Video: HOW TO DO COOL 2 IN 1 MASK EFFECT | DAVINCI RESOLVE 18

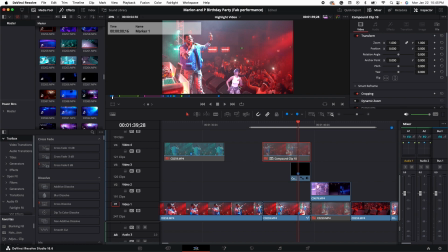(4:04)
And that's the mask on top of her duplicated just to make her look like she's in the crowd.
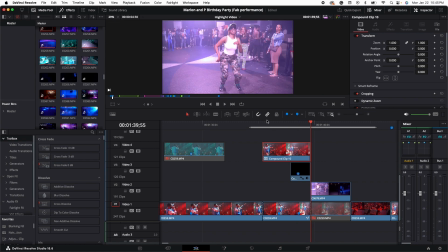(4:12)
Then we play it through. It transitions to that. One last part is I keyframed this.
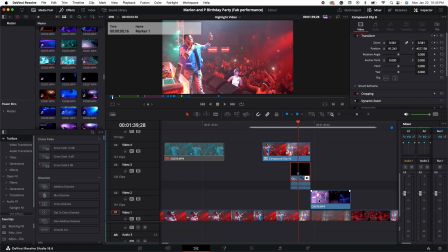(4:20)
This is keyframed all the way back into the position she was originally in. So from this position that you see, if I skip to the end,
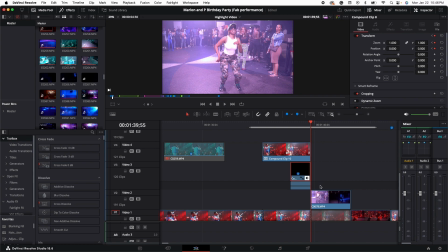(4:32)
it goes reset back to 1 so it could match snap into the next scene.
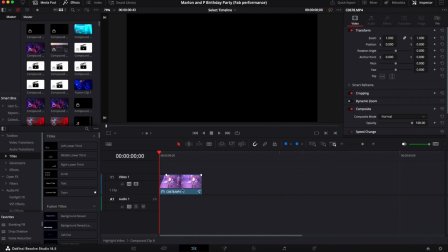(4:37)
Okay, this is the next step. I'm going inside of the compounded clip. I compounded the freeze frame as well. Went inside.
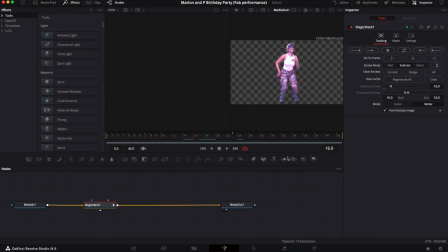(4:45)
If you don't know how to do that, you open clip and timeline, right click, open in timeline, and you can go inside the compound clip. Switch to the fusion page, and right here I'm just touching up the mask I already created earlier.
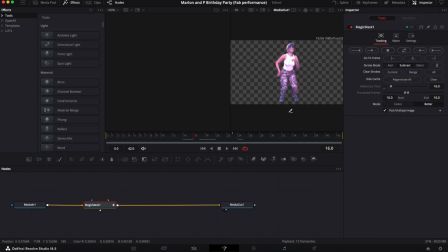(5:02)
Like I was saying, I was just avoiding doing 2 different magic masks in this video for the sake of time. Right here, I'm just tracking back and forth the frames so that we could keep the freeze frame the entire duration of the animation that's going to happen.
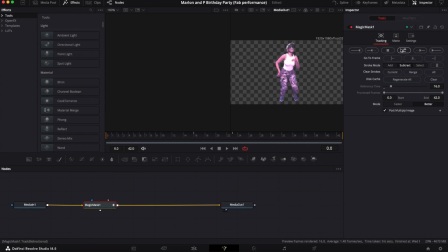(5:18)
So when I say 2-in-1, it's a mask here and it's a mask with Fabulous,
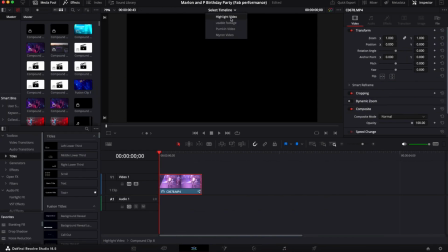(5:24)
and that mask with text is also in the background of Fabulous. So we got 2 things going on at once, which makes it the 2-in-1 mask effect.
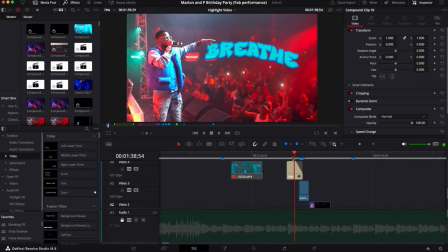(5:34)
Now originally this how it looked. I'm just skipping frames one at a time just to kind of look at it. I ended up deciding to do it differently, which is what you're going to see on this next part. And right here you can kind of see what I was talking about with her appearing.
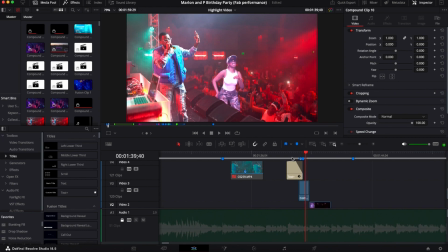(5:53)
So I just did a crossfade in so she doesn't pop up. She fades in down there, crossfade at the beginning of the freeze frame,
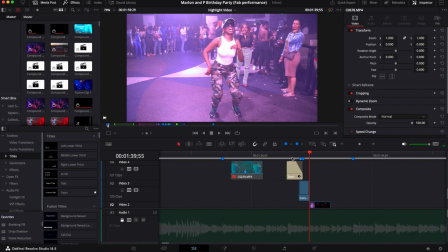(6:02)
and then this is the animation I did for her to grow back into the original position. So I literally just shrunk her with zoom and position controls into the spot I wanted her to be in.
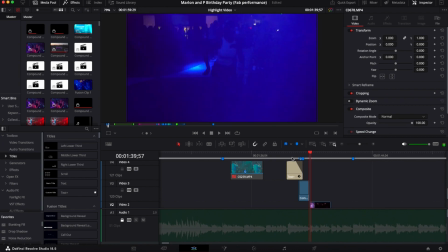(6:14)
And with that layering I was talking about,
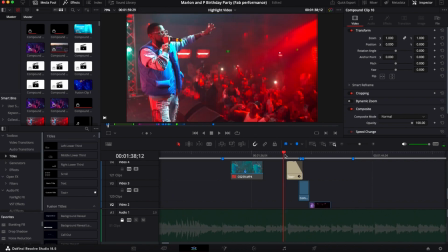(6:17)
I layer her behind the main mask of Fabulous so that she could look like she's behind the speakers and in the crowd.
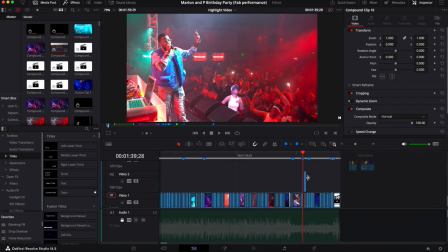(6:24)
And then I made her grow in to the original position for the freeze frame transition.
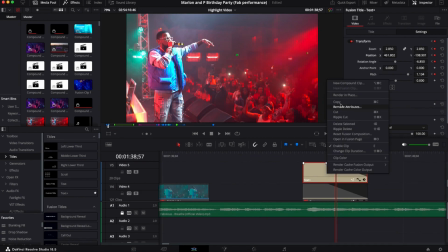(6:30)
So for this next part, notice I said I was gonna just reset and just I ended up changing my mind here as far as that animation I originally had for Breathe.
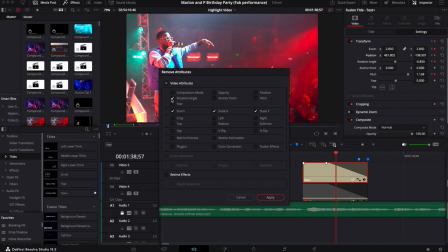(6:42)
So to see the way it kind of came together, I duplicated the Breathe text, as you can see on that right side, text plus. I duplicated the old one is below. I always keep a backup of what I originally did, just in case I ever wanted to say skip it.
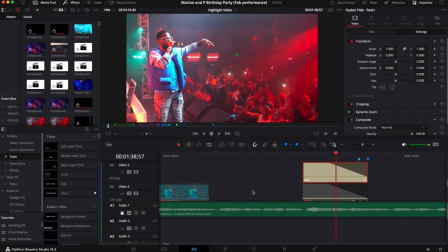(6:59)
Let me go back to what I had originally or refer to it for any reason. So in this case, I remove all attributes is what you're seeing me do right there. And then I'm literally
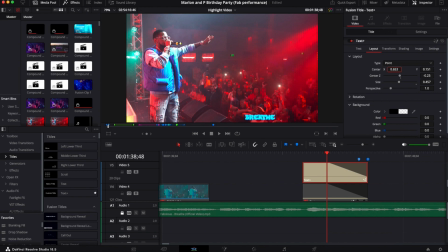(7:11)
changing the settings as far as where the text is with center X and Y, getting the text in position where I want it to be. And I like the idea of his fingers going through the text just to sell the mask a little more as it fades out.
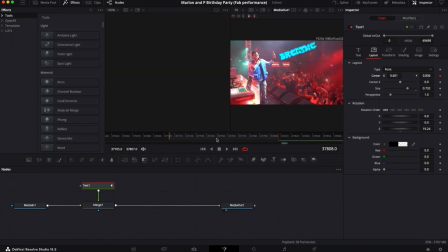(7:26)
So after getting everything positioned how I want it, I basically opened up the Fusion tab so I could start working on the animation. If for whatever reason the text doesn't carry over into Fusion, you can go back to the timeline, copy the text clip you have in the timeline, you could go in Fusion and paste it, and it will appear there. So for this step, we click the text node, keep an eye on the red line.
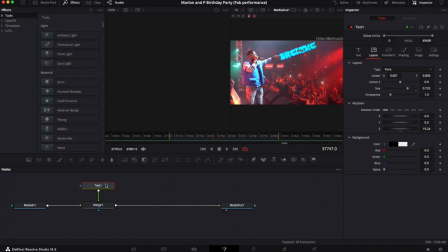(7:54)
The yellow lines are the in and out points. I skip to the end to keep Breathe in position, and then I activate the center X and Y so that I could get ready to create my animation.
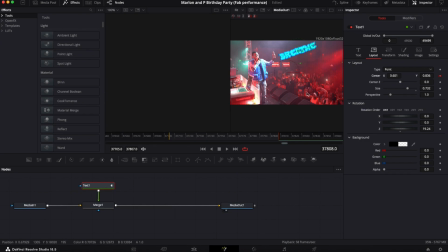(8:05)
So once I activate the keyframe there, I'm now able to drag the Breathe in the path that I want it to go.